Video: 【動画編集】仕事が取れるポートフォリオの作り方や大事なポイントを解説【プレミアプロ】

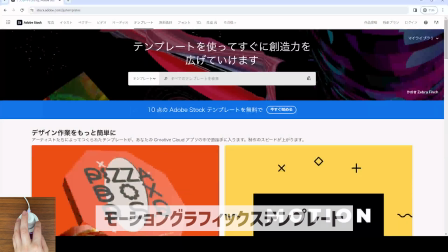動きがついたテンプレートで文字を打ち替えて使いますこちらもアドビストックでダウンロードできます
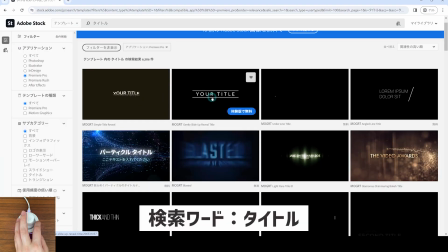こういった動きはタイトル
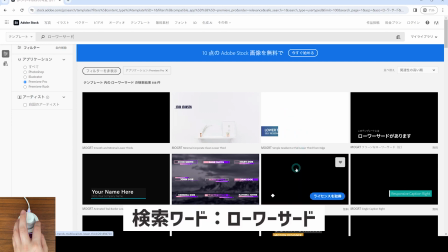このデザインはローワーサードと検索して見つけましたモーショングラフィックステンプレートは時短になるだけではなく
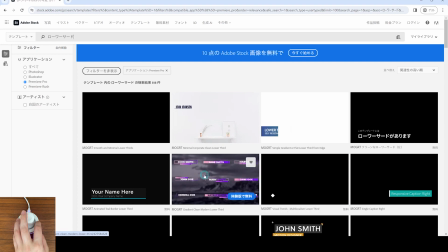動画のクオリティも上がります
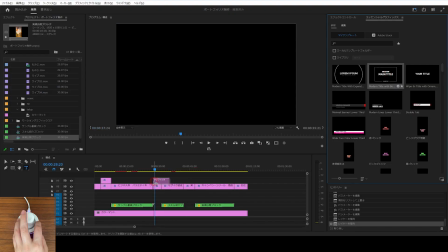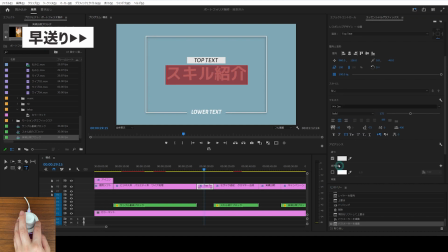色やフォントをカスタマイズして動画に合ったデザインに調整していきます
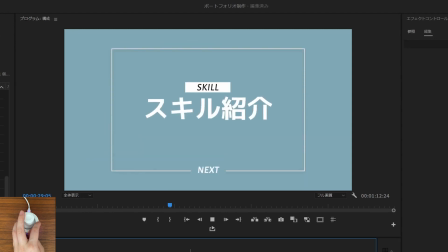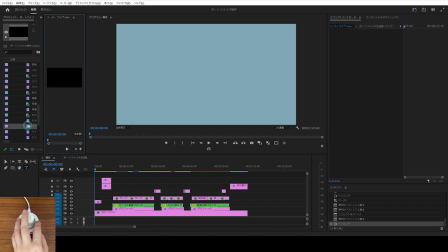次にブロックをつなぐワイプを入れていきます
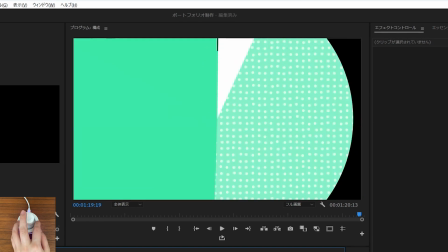こちらもアドビストックでダウンロードできる素材を使いました
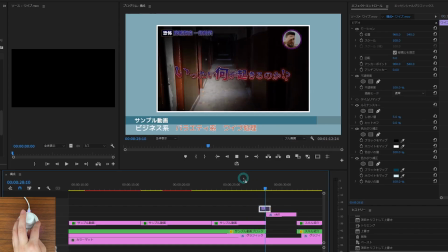パッと画面が切り替わるよりも
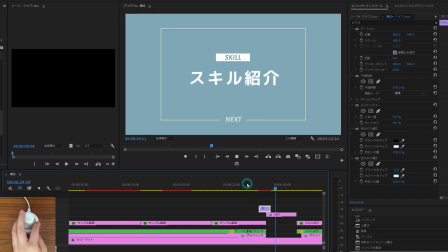ワイプでつないだ方がおしゃれですよね
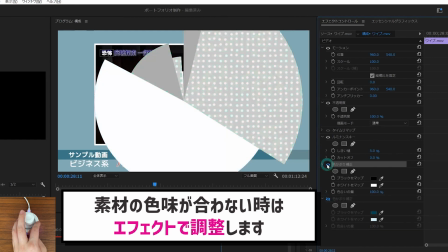色が合わない場合はエフェクトで調整しますわざわざスキル紹介のブロックに組み込まなくとも
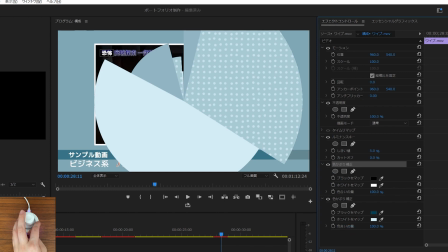こういった部分にこだわるだけでアピールになります
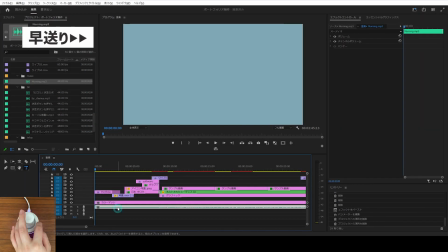最後に音楽やSEを入れていきますクラウドソーシングサイトの仕事に応募する場合
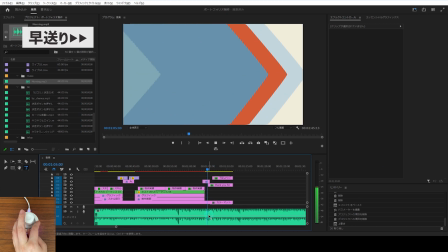ポートフォリオは名刺代わりになります熱量を伝えたいときはかっこいい系のBGMを使ったり
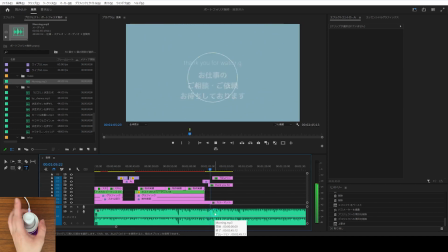真面目さを伝えたい場合はきれい目のBGMを使うなど自分の印象が伝わるようなものを選びましょう
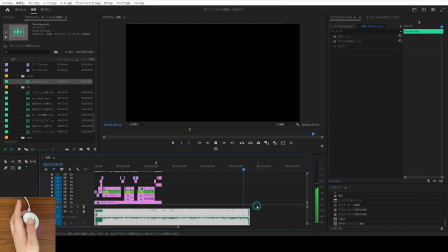一般的なポートフォリオであれば明るい雰囲気のBGMを使うと好印象です
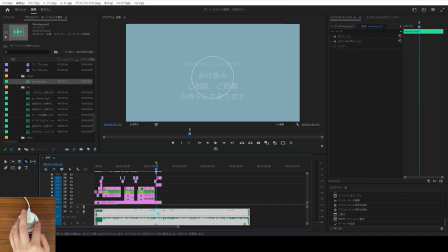僕は明るいBGMにしましたさらに音楽の尺を調整して映像と音楽の終わりを合わせています
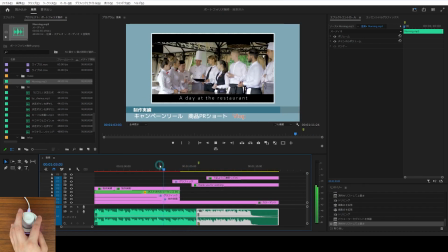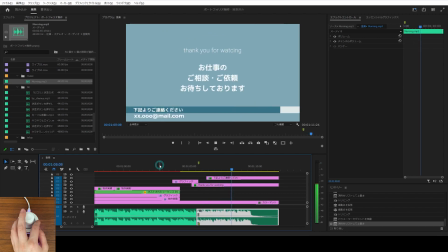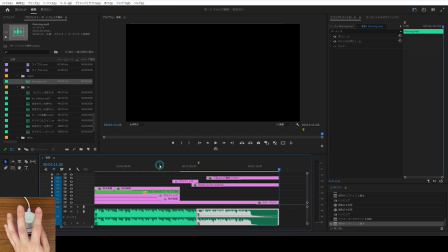単にフェードアウトさせるよりも終わり方が綺麗ですよね
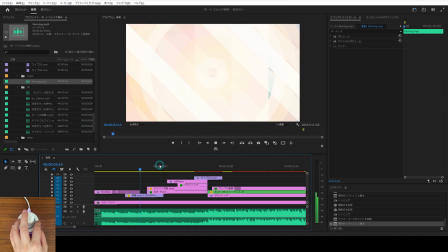こういったひと手間をかけることで細かい部分も編集してくれる人だということが伝わります
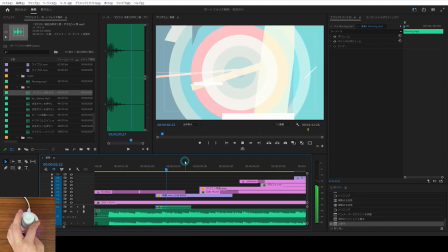BGMの雰囲気に合わせてSEもつけたら完成です
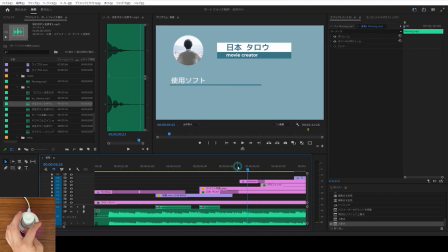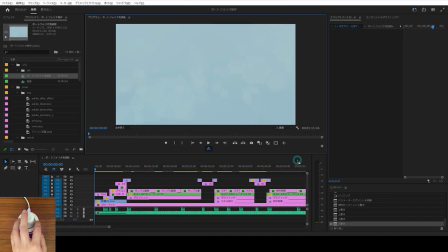では改めて完成版を見てみましょう
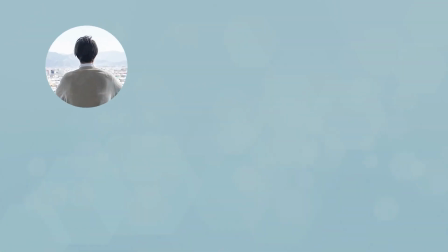背景がベタ塗りで単調になりがちなので薄く飾りを入れてみました
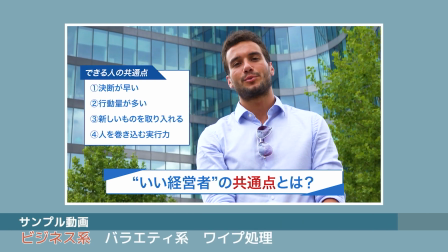アイコンが出るタイミングやブロックが変わるタイミングでSEを入れています
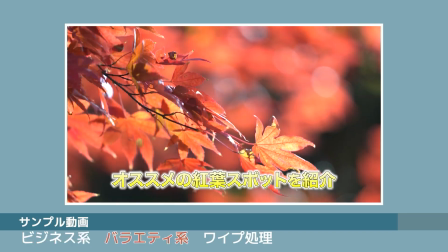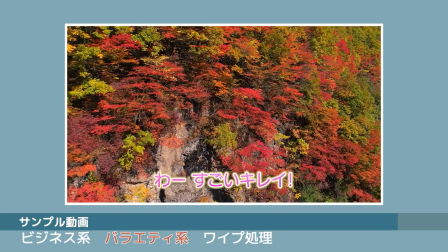全体的な色味は背景の色がベースです
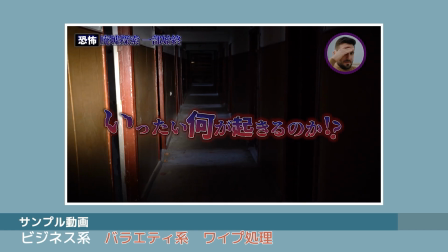あくまでサンプルやスキル動画がメインなので邪魔をしないように色数は少なくしています
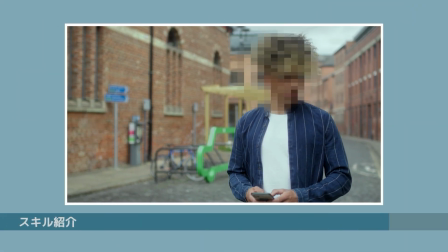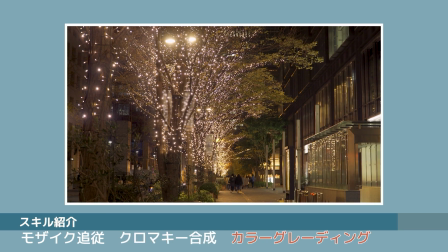ワイプは毎回違う素材を使いました
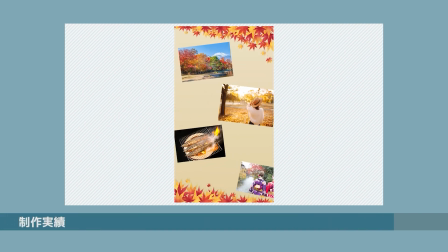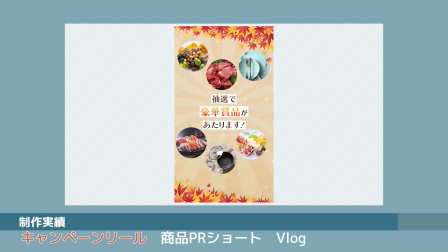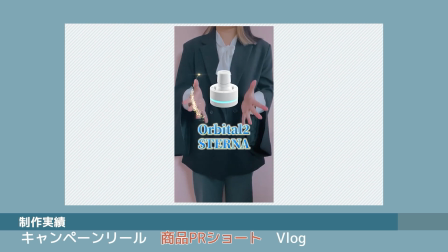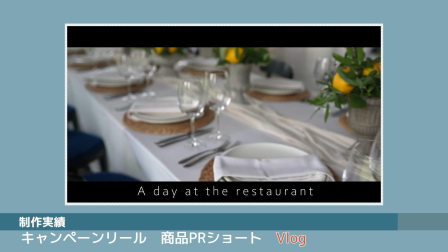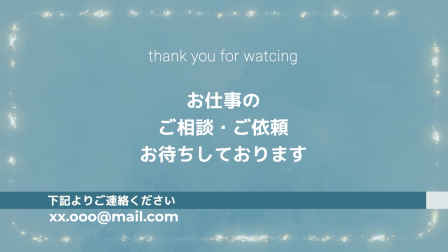エンディングの背景にも薄くテクスチャを入れて光るフレームをつけてみました